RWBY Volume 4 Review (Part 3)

It's her party. She can set a bore on someone if she wants to.
She should be locked up!
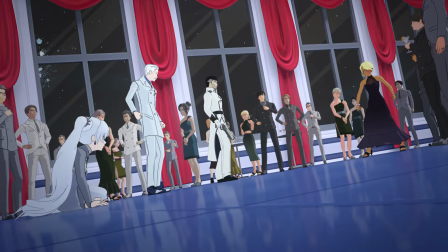She's the only one making sense around here. Somehow, Ironwood became a cooler character by walking out of the Beacon incident with enough egg on his face to start his own diner.
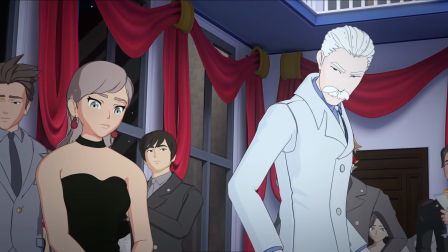Oh god, she's about to get beat with a belt, isn't she? Thankfully, we cut back to Team Orange before we see that.
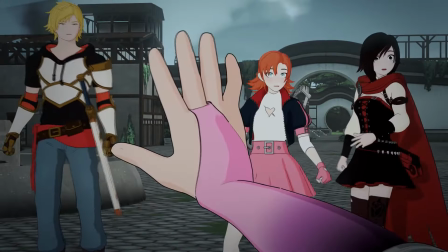But now the real nightmare starts, as Tyrian has found them and...
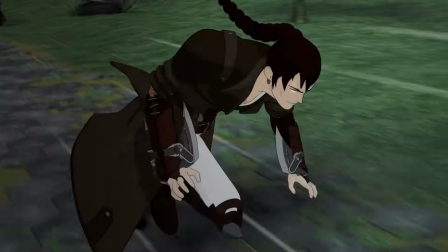Oh god. Oh god, what is that movement animation?
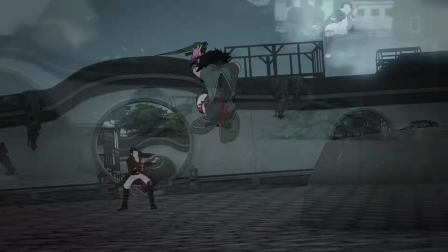Okay, well, this fight actually isn't all that bad. It's fast-paced, it's got good flow, and that flow just came to a grinding, screeching halt.
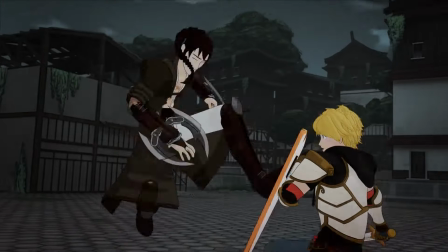I will never for the life of me understand the decision to make what was a good flowing
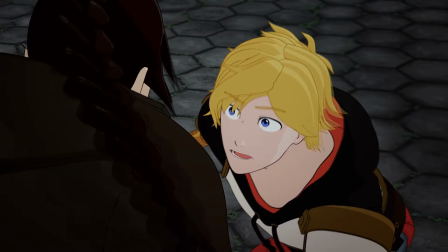fight and grind it to a halt like this with this absurdly long pause. Who thought this was okay?
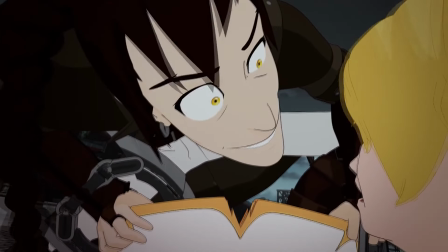Like, seriously, what fucking animating genius thought this was an acceptable decision?
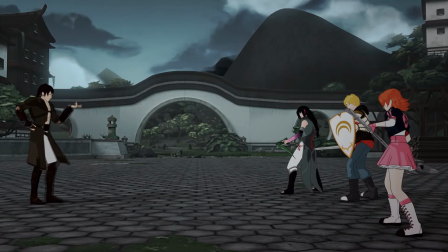Who I am matters not to you. Or you. Or... well...
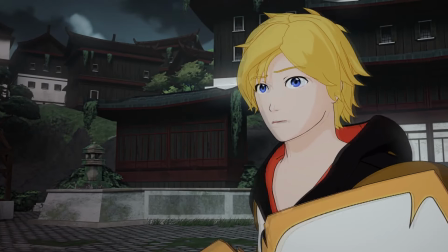you do interest me.
Oh, gag me with a fucking spoon, please.
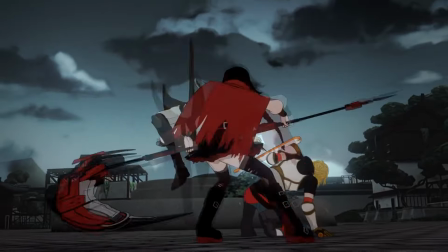And naturally, I have been completely taken out of this fight, and no attempts here on in can really get me back into it.
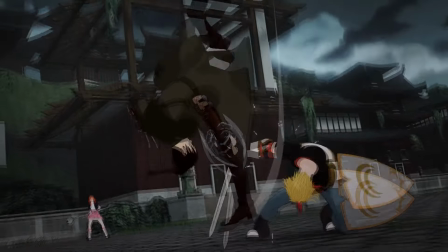It's decent, but, like, honestly, my attention was lost at that point.
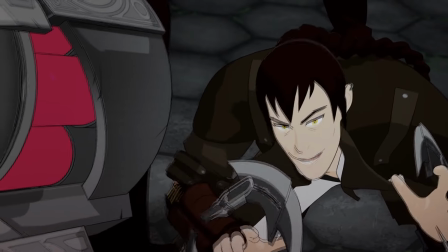Surprise!
He's a faunus. Huh. Well, I guess the tail explains why he was sitting like that.
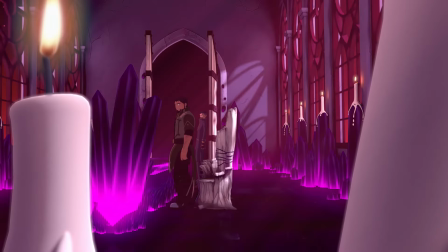Well, wait, no, look, he doesn't have the tail in the first episode. So, where did the tail come from?
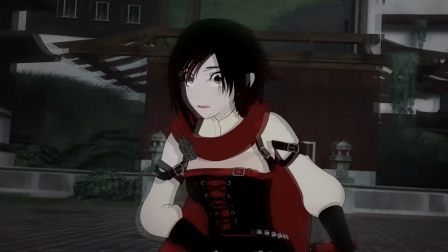Is it retractable? Because scorpion tails aren't retractable. Was he hiding it under that belt of his?
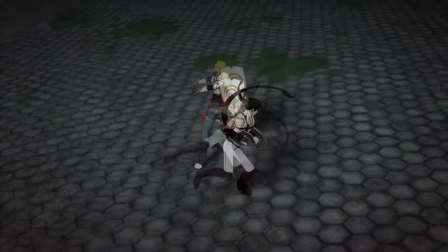Well, that means the tail would be located in the base of his spine, but why?
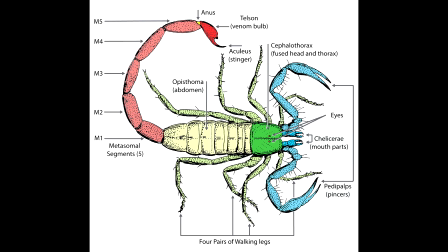That's really a precarious place. Wait, does that mean he has 2 anuses? Because the scorpion's anus is in its tail, so... I mean, it must. Blake canonically has 4 ears, so by that logic, Tyrian must have Oh god. Oh god. This conversation went down a dark path. Why you do this, RWBY?
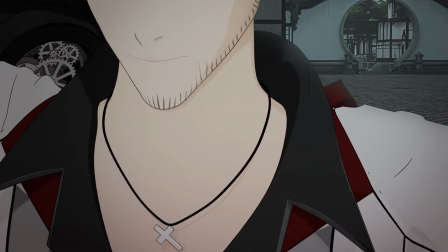Why? Good job on the save, Qrow. Now turn around. No, really, turn around.
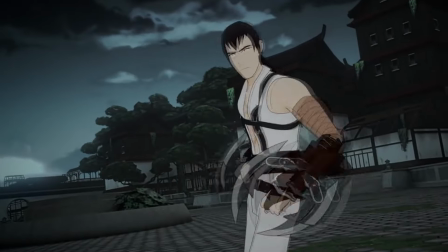He's going to attack you. You're leaving yourself wide. Oh wait, he's just gonna patiently wait for you to turn around and confront him.
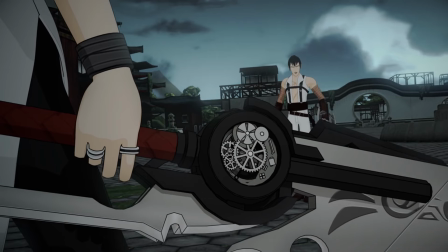You know. Like an idiot.
A true huntsman has entered the fray.
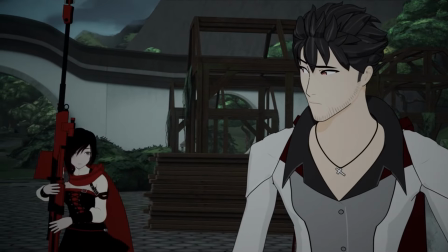Why does Tyrian keep getting more Shakespearean with his dialogue? Huh. Tyrian Shakespearean. I'm a poet, and I was not even aware of this fact.
You took the words right out.
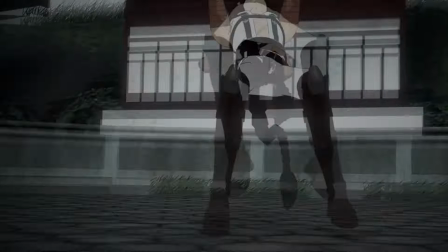Now this fight. This fight is more like it.
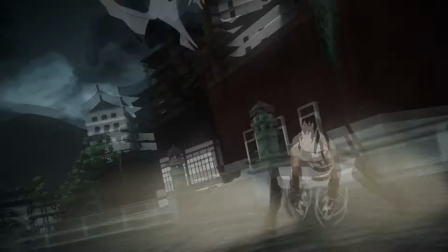This is equivalent to the Qrow and Winter fight last volume, except with this one, I'm not questioning what the point is.
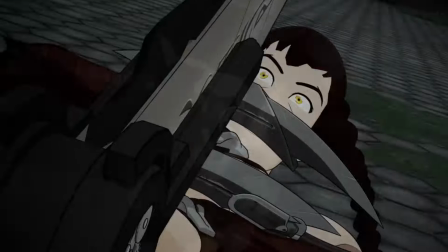I enjoyed this fight so much that it gives me just a little renewed faith that the animation team can get their shit together and actually animate a decent action scene.
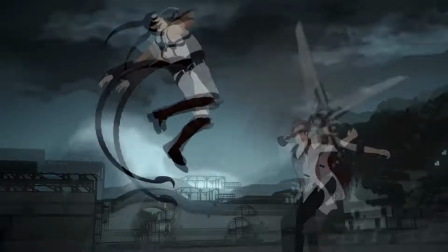They move faster and hit harder than just about any of the main characters do, and you feel the tension behind it.
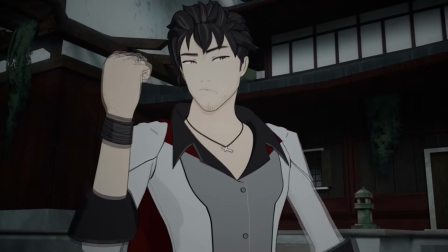It also just showcases even more that Qrow is a badass. Look at this. No weapon?
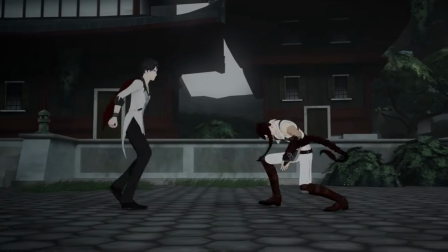No problem. Just deck him in the fucking nose. That's awesome. Now, that said, it's not a perfect fight.
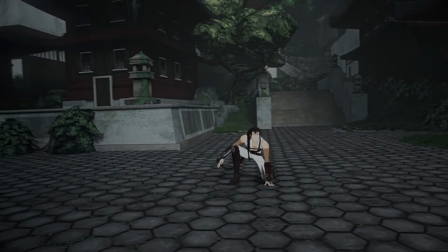This bit stands out to me. Hit him. Take him out. He has his back to you.
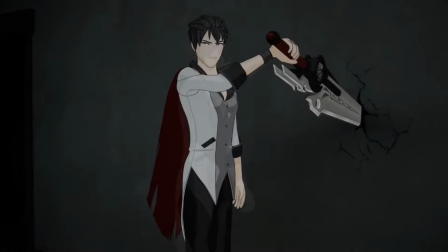Just go. Do it. No, not now. Now you just fucked up. God, what the fuck was that?
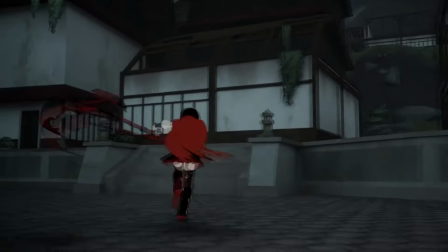Also, the fact that RWBY keeps getting involved. Dude, you are so not well equipped to handle this fight.
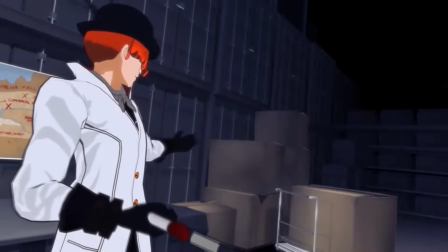I mean, shit, a year ago you were having trouble taking this guy on. A guy who, let's be perfectly honest here, was never really all that intimidating to fight.
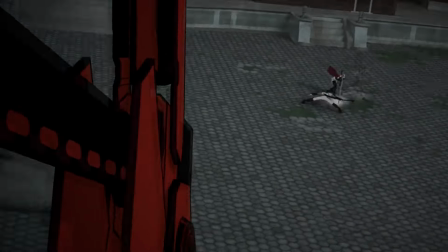Also, that scythe swoosh was entirely unnecessary.
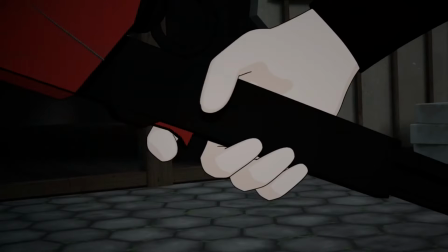You bitch!
Oh, dude, Tyrian, relax. The tail will grow back. I mean, not the stinger. That's gone. So your venom weapon has essentially been rendered completely inert.